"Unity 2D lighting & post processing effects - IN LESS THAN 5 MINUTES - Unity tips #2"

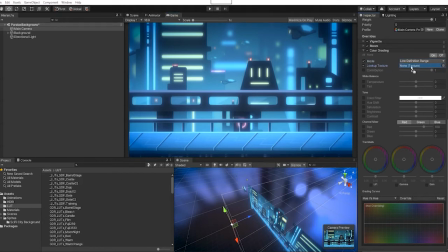4:21 So in our fighting collection pack, we included over 90 color lookup tabs that all have different looks that they can give to a scene. These have a fairly dramatic effect on the feel of our scene.
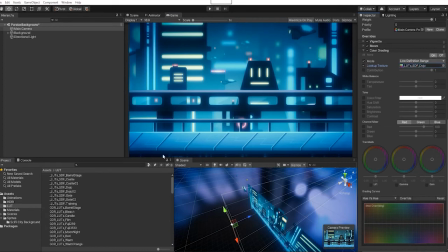4:35 So we can go through these and try it out and see what gives us the best look and feel we want to have for our scene. And we can customize this even further by going and adjusting our settings in our color gain.
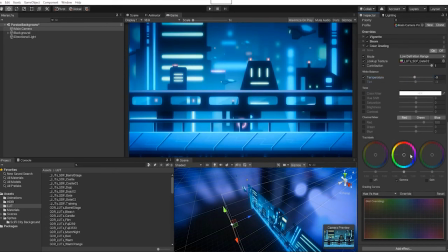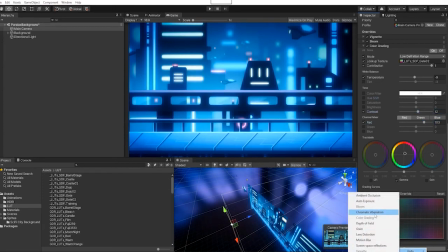5:05 And we can also add a little bit of a depth of field,
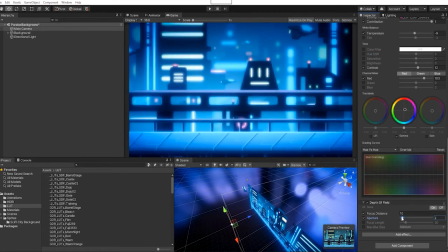5:10 which will kind of give the illusion that the neon lights are kind of giving a bit of distortion to our view.
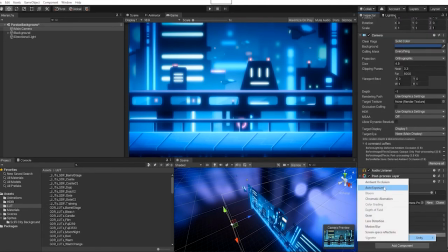5:16 And next we're going to add an auto exposure effect, and we're going to
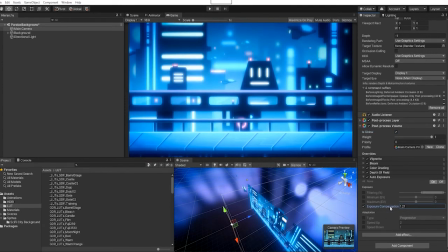5:22 exposure compression to really give the feel that those neon lights are really lighting up the sky.
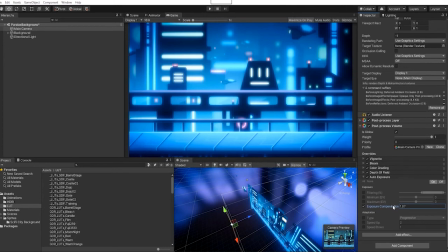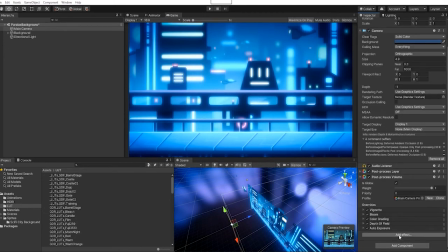5:39 You can also add a bit of chromatic aberration, and we'll use this just to give a little bit of distortion to the edges of our screen.
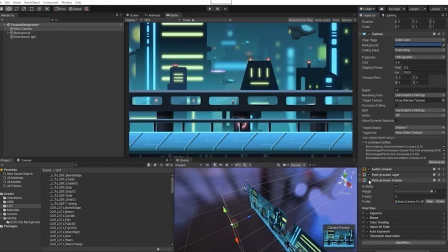5:53 We can now see through our lighting and through our post-processing effects, really able to make very different look and feel to our scene and add very different life to it, kind of make that come to life and just appear more than just a flat illustration.
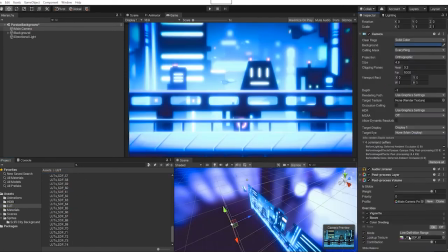6:09 And using our color lookup tabs, you can see we can easily just change the look and feel of our scene,
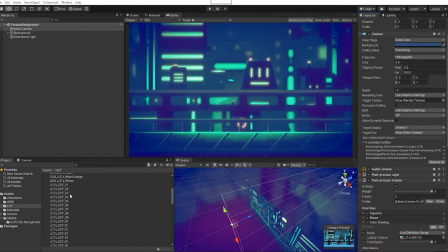6:15 essentially by using a different color lookup texture.
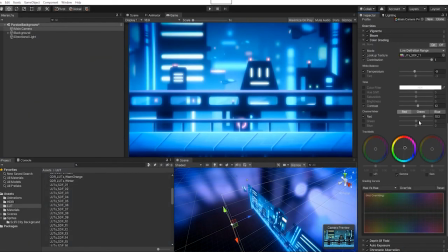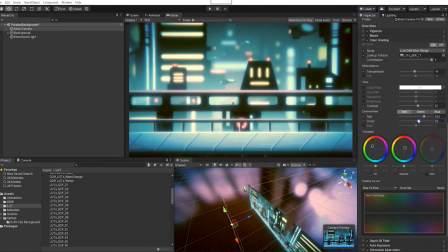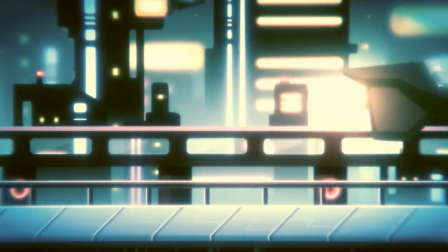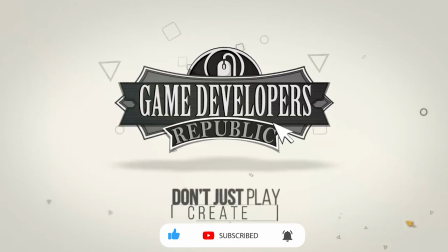6:37 Don't forget to subscribe and hit that notification bell to be the first to see this and many other tutorials,
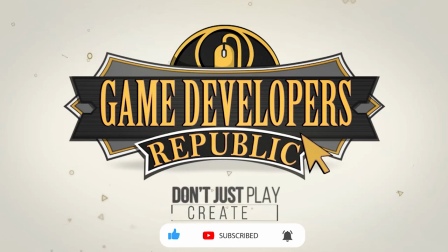6:44 game development tips, interviews, and free game asset giveaways.